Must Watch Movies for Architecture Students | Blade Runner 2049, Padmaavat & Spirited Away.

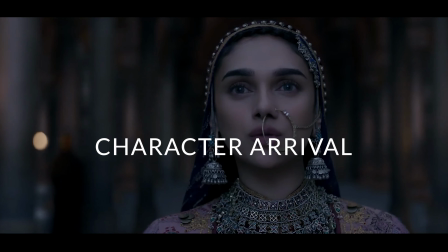501s
The movie has some best long shots, signifying the arrival of characters and striving the story forward. Do you know what else drives this channel forward? You subscribing to the channel.
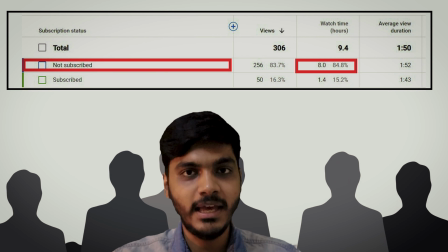513s
98% of you have not subscribed, and it will be a big help if you do, as I get more motivation to make such videos.
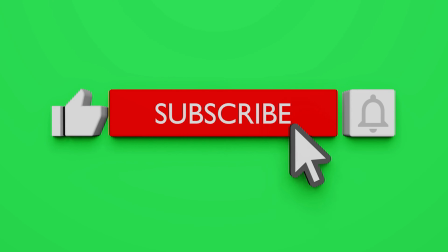521s
Please also like and share the video and comment which architecture movie you would want to see being analyzed in the future.
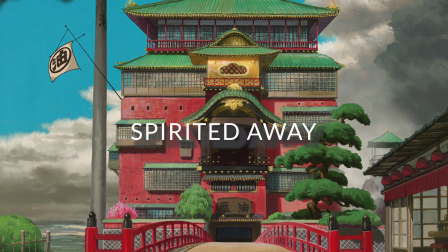527s
Next, Spirited Away.
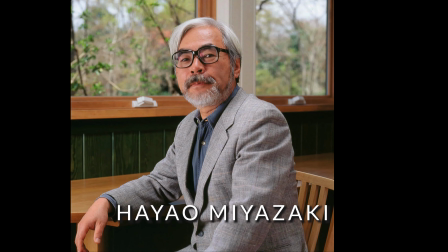529s
Studio Ghibli was founded in 1985 in Tokyo by director Hayao Miyazaki and Isao Takahata and producer
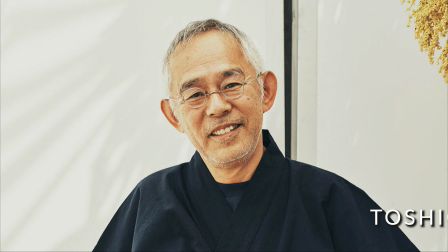537s
Toshio Suzuki to make films about pacifism and ecology and combine real characters with real
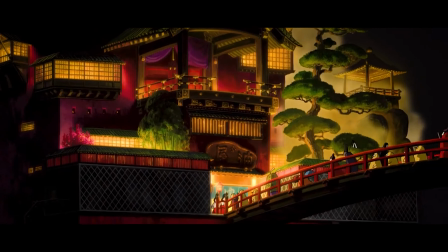543s
fascinating beings from mythology of Japanese legends. Italian author Danny Calavaro says,
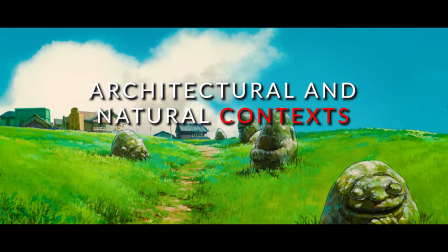551s
Miyazaki places his narrative in natural and architectural contexts characterized by immersive graphic richness,
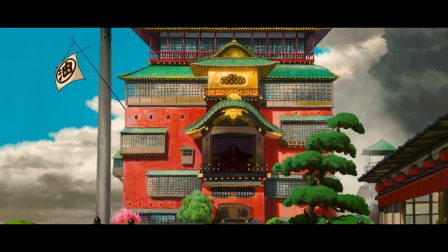557s
the complexity of textures, and scrupulous attention to the smallest detail. The foundation for ideas is drawn from real things with special twist to their appearance.
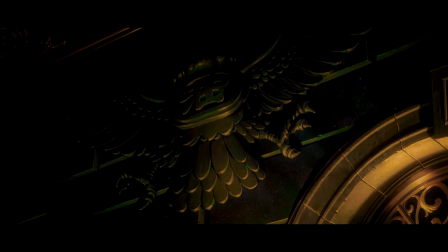566s
Beams and pillar unite fantasy with reality, making the structural details precise and of great artistic and sentimental value.
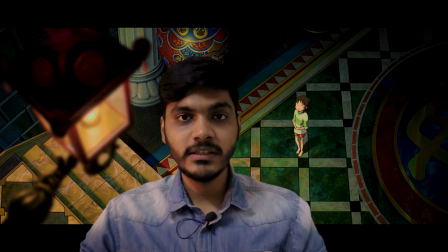573s
The movie follows a character named Chihiro, following them in a strange place where she needs to live with a pure heart. The story resembles Alice in Wonderland, except here Chihiro's parents are turned into pigs and she has to work in the bathhouse of witch Yubaba,
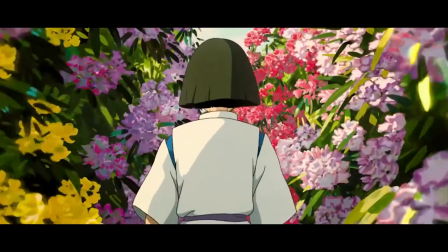588s
where she is put to test through various tasks through which she cultivates a pure heart.
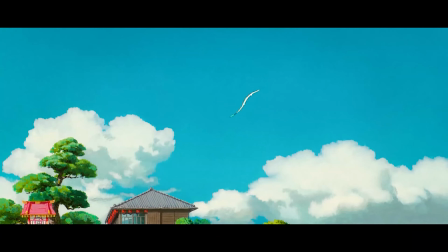594s
The architecture of Spirited Away sets the movie's tone. The character passes the red bridge to the spa owned by Yubaba.
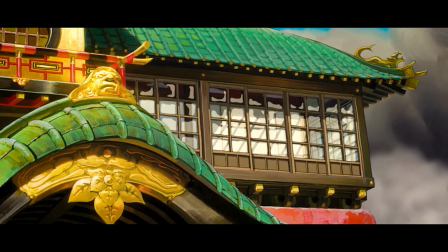601s
The spa claims to be an original hot spring spa, but we are quickly understand that
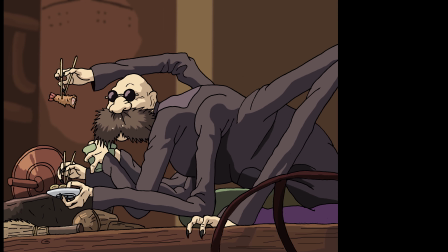606s
Kamaji boils the water artificially with coal in the boiler room to heat the water in the spa.
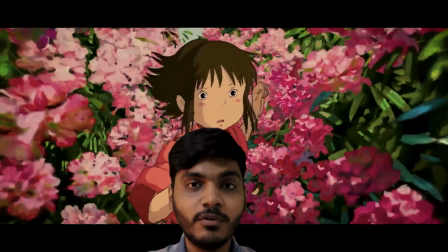612s
From the beginning, a character named Haku is in favor of Chihiro, saving her from the spirit.
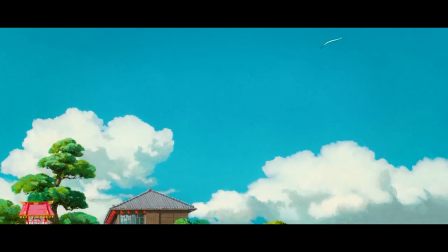618s
Haku asks Chihiro to find work at Kamaji or else Yubaba will turn her into an animal.
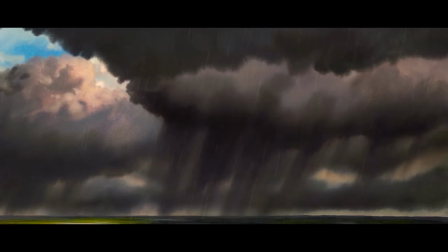623s
She goes into the boiler room and finds Kamaji, the coal worker, and the space only seems to have area for functionality with one standard opening in it.
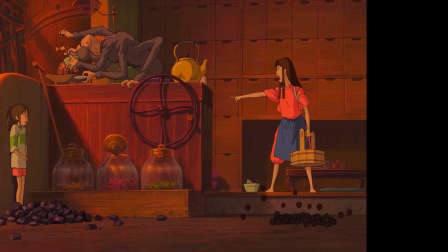630s
It appears to have a vent directly connected to the private room of Yubaba and a small outlet for servant to bring Kamaji food and drinks.
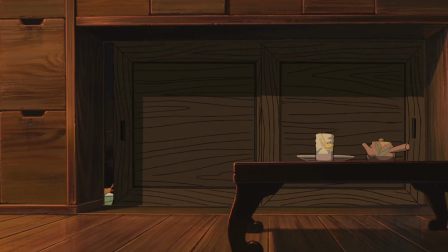638s
Unfortunately, the opening into the coal room is also a tiny sliding door that the servant has to climb up and crawl into,
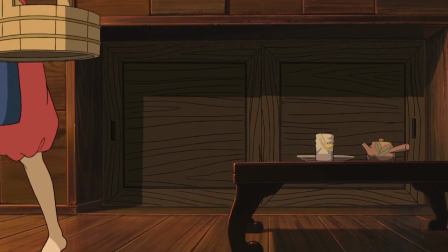645s
creating a sense of tightness and uneasiness which defines being controlled. The room of Yubaba is the epitome of maximalist architecture,
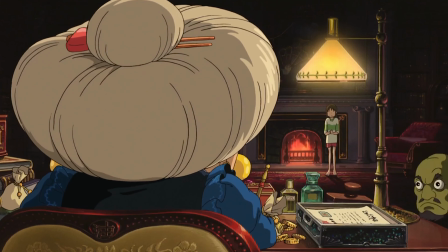652s
and she is an embodiment of excessive possession from her jewelry to furniture and drapes.
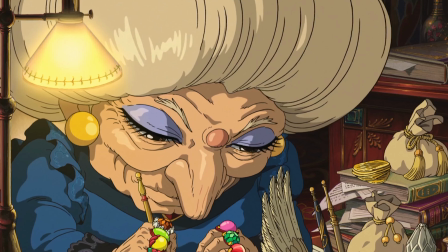658s
The fireplace creates a perfect example for an overly rich king and queen like Joffrey from GOT.
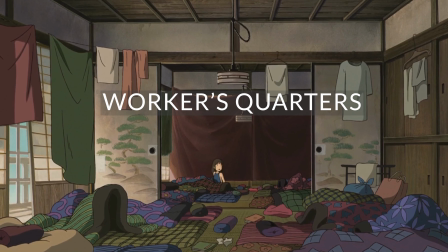665s
Workers' quarters. Then comes the workers' quarters, where Chihiro sleeps after a long day of work.
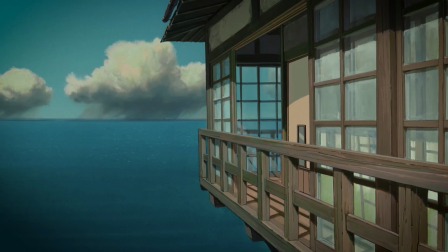671s
The only visible places are sleeping spaces which rest on floor on foldable mattresses and have a connected balcony. As much as I enjoy open spaces, this communal sleeping space just doesn't do for me.
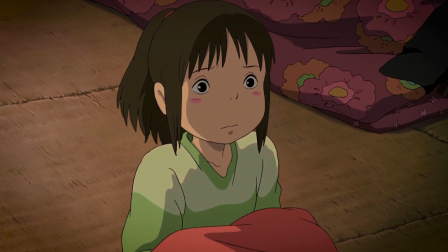683s
There is always someone in your private room and there is no privacy.
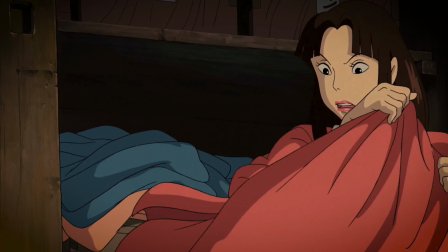687s
And all spaces seem for the sake of function, where a person will sleep on the floor beside the stranger and wake up to do the work in spa and repeat.
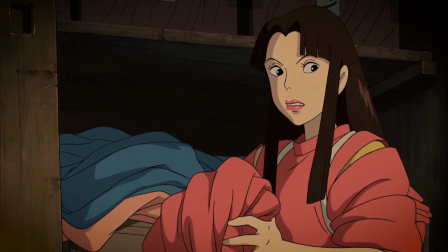695s
Lastly comes the space of Yubaba's twin,
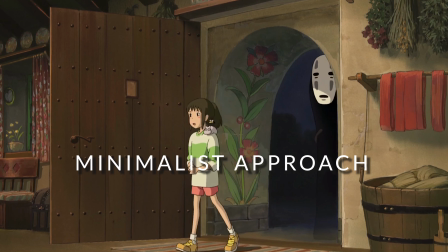697s
who is opposite of Yubaba and lives in a small hut that feels comforting and homely because of its round shape and minimal furniture with limited amenities enough for one person.
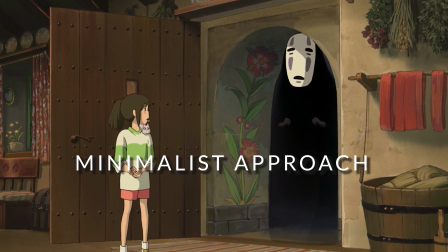706s
In conclusion, movies are meant to show a story.
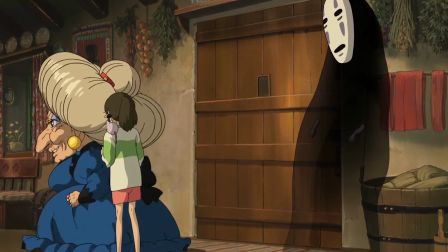709s
Still, we often forget that architecture, clothing, lighting, interior space and colors play a huge role in manifesting these stories and help enhance the visuals of the same.
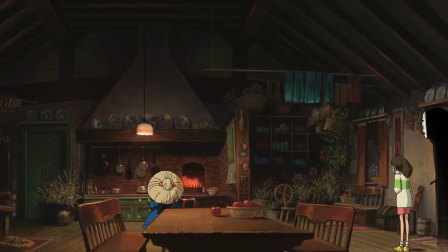This is me, Kapil Bag, signing off, and please let me know which was your favorite moment in the video in the comments below. Also let me know what are the movies you would like to see analyzed which have some influence of architecture or art. Use them to make a video about it and analyze them in the future videos.